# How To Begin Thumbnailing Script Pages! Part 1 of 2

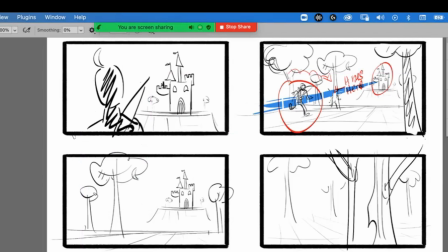That's another way of introducing the character that even tells the story faster. And then I could reveal on a different shot that he's standing on the edge of a cliff. So there are different ways of telling the story. This one way I'm doing it is just a way that I thought of, but as I was thinking about you guys and different ways of telling the story,
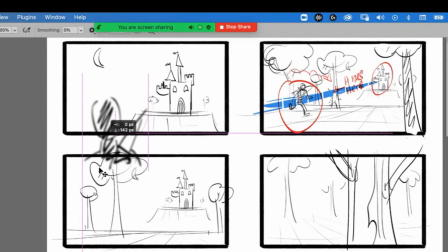I thought, oh yeah, I could just make it even faster and go boom and get right into it. And the advantage of this new idea that I just came up with is it cuts out all the shoe leather of a guy running down and hiding between a tree. It cuts to the chase.
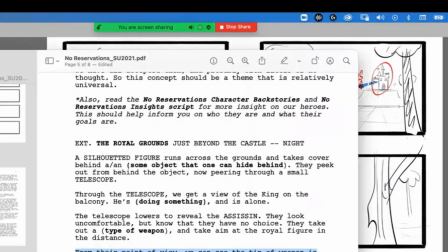It gets to that moment, because really the bulk of the story is going to be with him interacting with this character who scared the crap out of him.
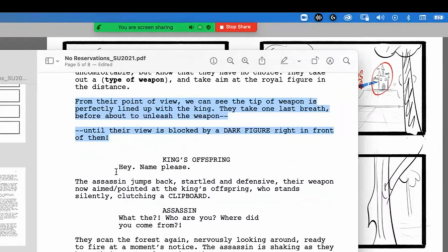So there's different ways of doing it, okay? The only thing I would say that I like about this version, and I'm thinking about the chess move again,
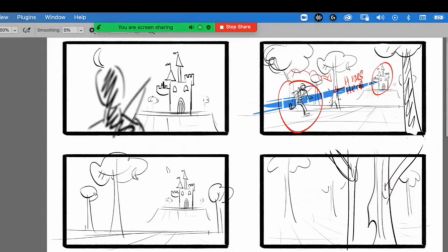is that I need to create enough time of a character in the forest feeling entirely alone, feeling like there's nobody else out there. I need to create enough physical screen time to make a guy hiding behind the tree,
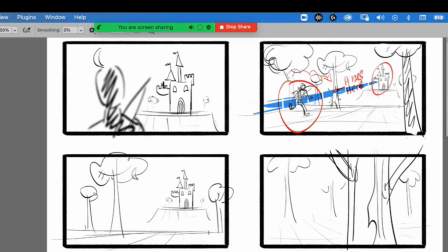maybe even have him look around to see that there's nobody there, so that when that other person does pop up, that they finally feel like, holy crap, I thought I was entirely alone. So this idea up here that I came up with, which might be faster in introducing our character,
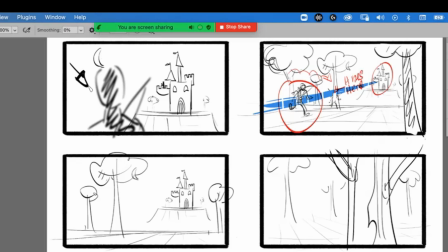might rob the audience of the amount of quiet time and patience it's taking this guy to line up his shot. And the contrast of quiet to something like, oh my God, where'd you come from, may not be in there.
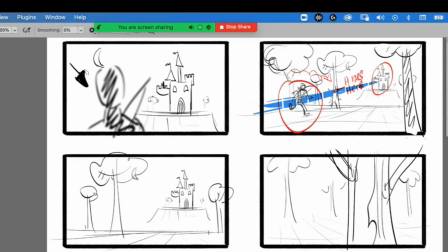So this is an example of me going down that road and seeing how I could build in that quiet time with him loading up his shot. And I think I can still do it, which means I can still have him pop up. I can cut to him looking like, he could be looking through the telescope in the shot too. And then I could reveal his face, have him like take a deep breath, like, oh, okay, I got to do this, man.
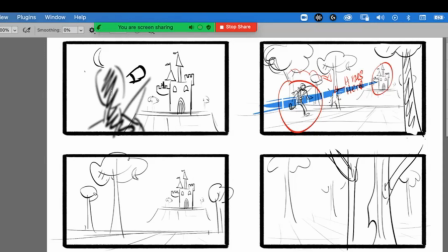Like, and he looks around. So I can create that sense of quiet also in this shot. So the whole point is there are many ways to tell the story.
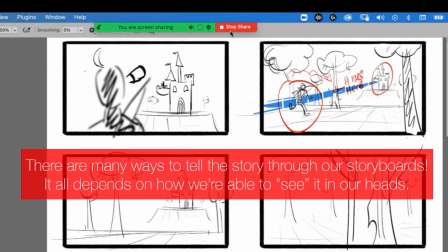It depends on what we can come up with.